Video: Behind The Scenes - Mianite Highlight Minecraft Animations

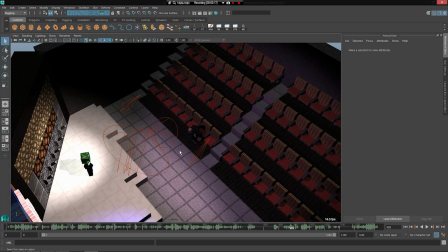[16:33]
There was zero animation until I didn't start until Saturday around like 2 o'clock, 2 p.m. So all the animating was done in like an 10-hour period, pretty much. Side of you. I have the audio on here. It's a little bit loud. But yeah, this one was done super quick.
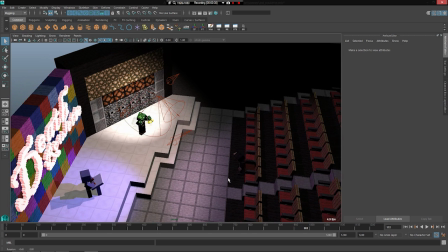[16:53]
But actually, this one actually I was able to have I had time for the highest render settings of the other ones.
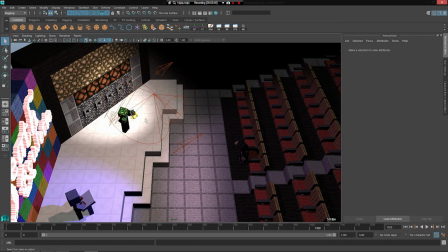[17:01]
These turned out pretty. You can notice actually this one's 1080p. It's not true 1080p. It's actually just under, but with a certain render setting, you can get super sharp images, but like too sharp,
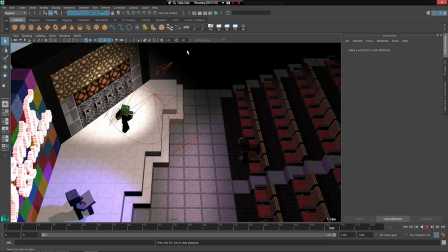[17:19]
and that way you can scale it up a little bit further and you get something that looks like it's the proper sharpness,
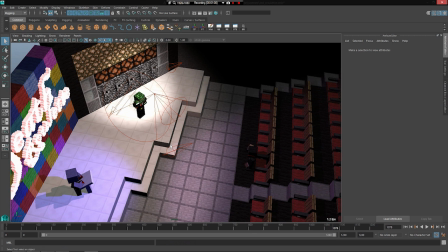[17:25]
I guess, if you will. So this one isn't true 1080p. It was rendered just underneath that.
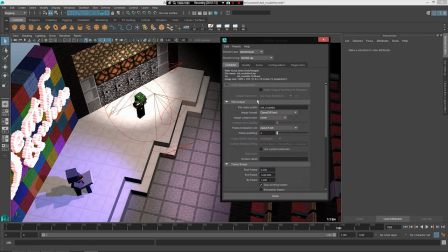[17:30]
I think I have it now set to 720 because I was doing some test renders for thumbnails, I think. So it's on 720 now, but it was rendered at just under 1080p and then scaled up a little bit further.
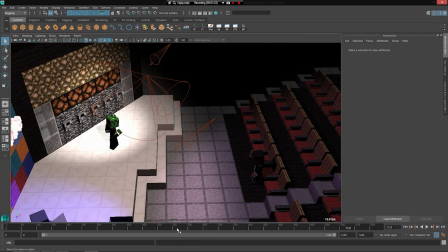[17:41]
But yeah, so there's a lot of lights going on this.
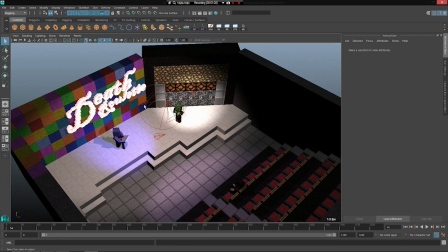[17:44]
I was trying to go for a studio-y kind of light setup.
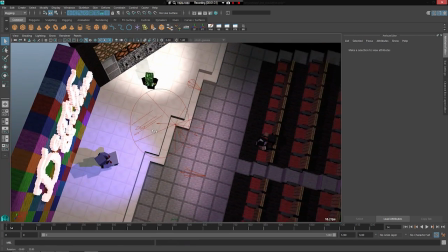[17:50]
So you can see we have like, I think 5 here.
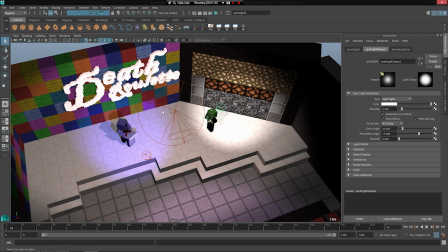[17:52]
We got 2 spots on WAG and Syndicate, then a big light kind of covering the whole stage,
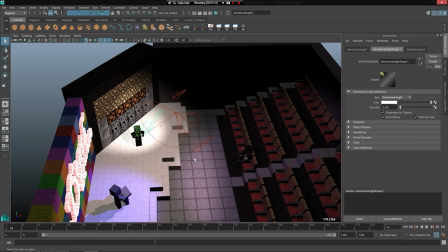[17:59]
a directional light which just covers the whole scene to give it a little bit of light, to give light to those areas that don't have any,
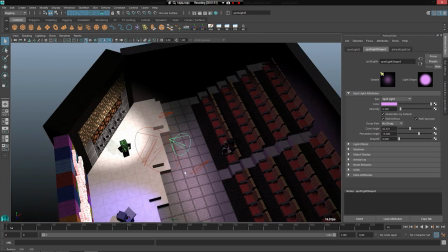[18:06]
and then we have a dim spotlight on sparkles as well. And I actually have lights on here, real-time lights turned on, so if I move this around you can see,
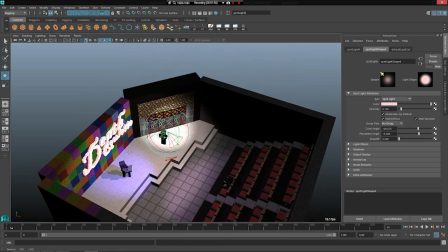[18:15]
because I was concentrating on getting these right.
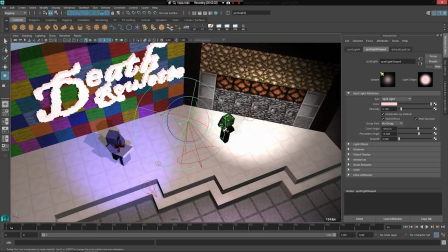[18:19]
And even with all these lights, it still was able to render out pretty high settings.
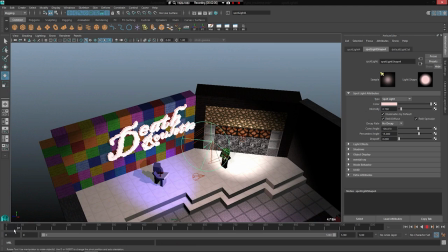[18:24]
But yep, there isn't a whole lot for the sign here.
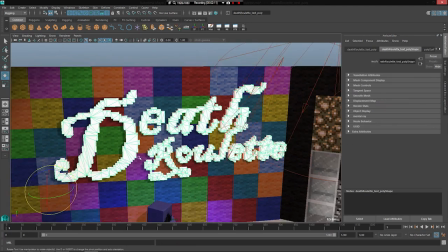[18:27]
Actually, this sign, I wanted game showy looking text, but I also wanted it to be pixely,
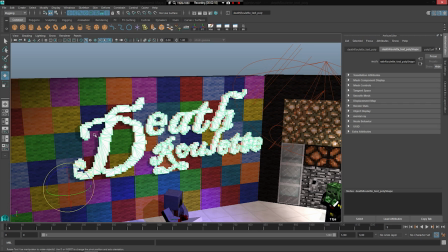[18:34]
and I wasn't really going to be able to find a font like that. So I took a high definition, a normal font,
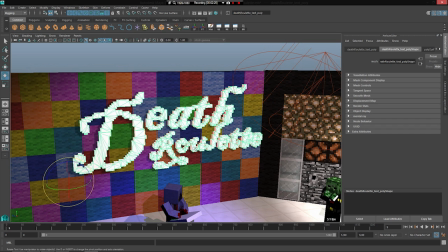[18:42]
typed in Death Roulette, scaled the letters to their appropriate size, and this is all in Photoshop.
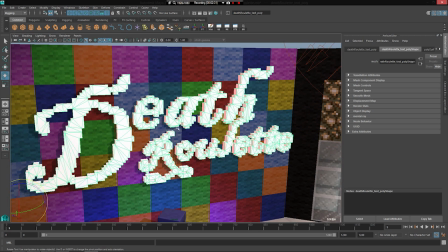[18:48]
Scaled it down so that it was super pixely like this to like 100 by like 25 or something.
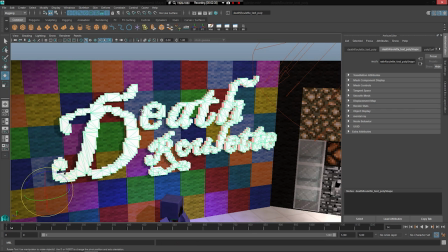[18:54]
Scale it down so it got super pixely, and then in Photoshop you can create a work path from a alpha channel. So I converted the text into an alpha channel, then converted that to a work path, and then you can import work paths into Maya as curves.
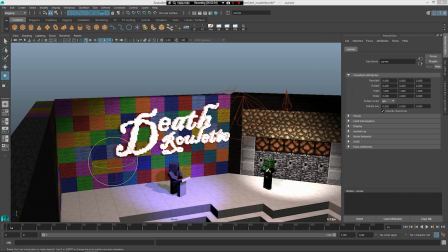[19:10]
So if I actually go in here, just 1 second here. So you can import work paths as curves.
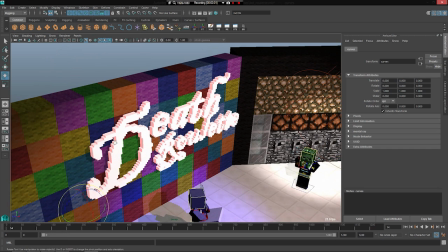[19:19]
Show curves. There we go. So we can see, there we go.
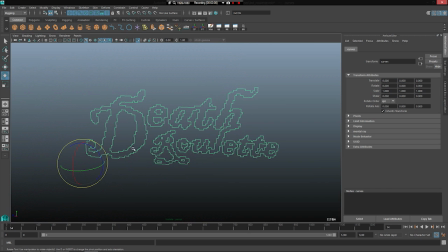[19:24]
We can see this is what came in from Photoshop, and then from there I could convert this to a plane, and then convert the plane into a 3D by extrusion, and then that ends up with this.
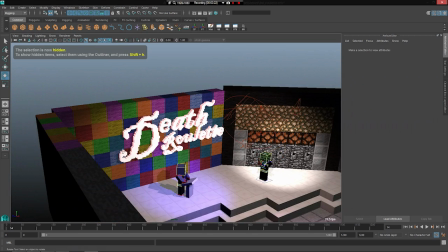[19:38]
So that was a process that went into that text. Sounds lengthy, but it's actually pretty quick.
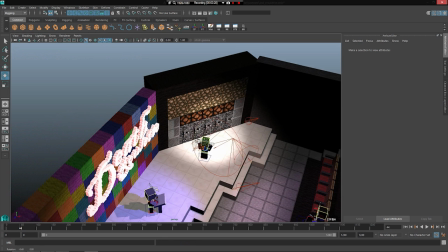[19:44]
It took only like 10 minutes to get that text set up. And yeah.
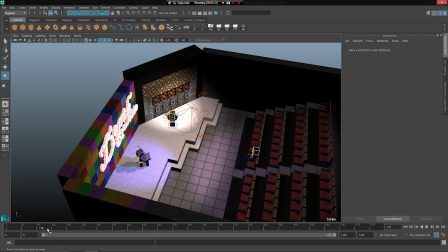[19:51]
These just besides that, this is pretty much straightforward.
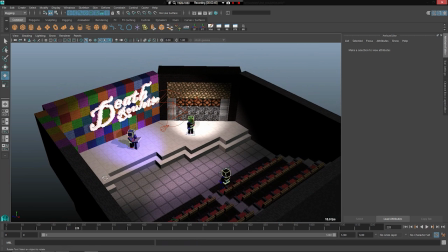[19:57]
Yeah, I'm trying to think, is there anything really... The part where the wall is exploding is actually in a different scene.
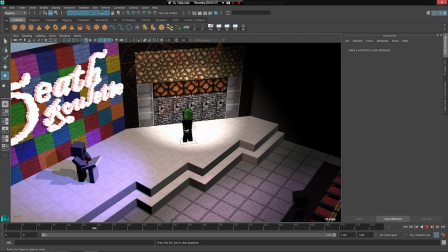[20:03]
So you don't really see that wall here. Because that was done with completely different render settings.
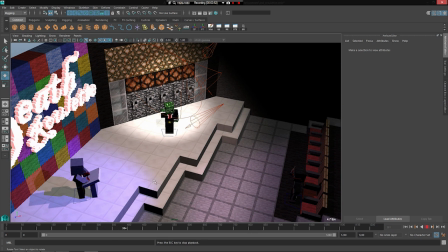[20:09]
And I talk about render settings a lot. I'll go ahead and look at, because I get asked that a lot, what render settings. They're mostly the same for between videos. There's slight differences, obviously, for each one.
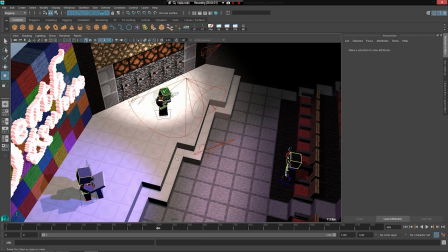[20:18]
But I'll go ahead and go over my render settings, at least for this video, at the end.
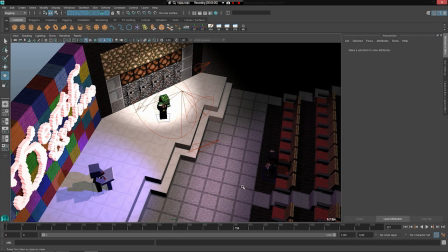[20:24]
But yeah, I'm trying to think, is there anything else noteworthy here?
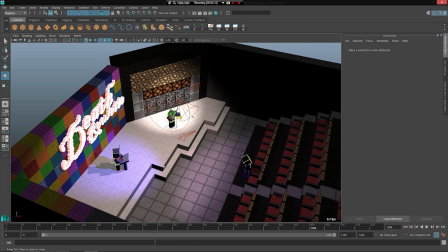[20:29]
They're just kind of doing their thing. So yeah, let's go ahead and do that.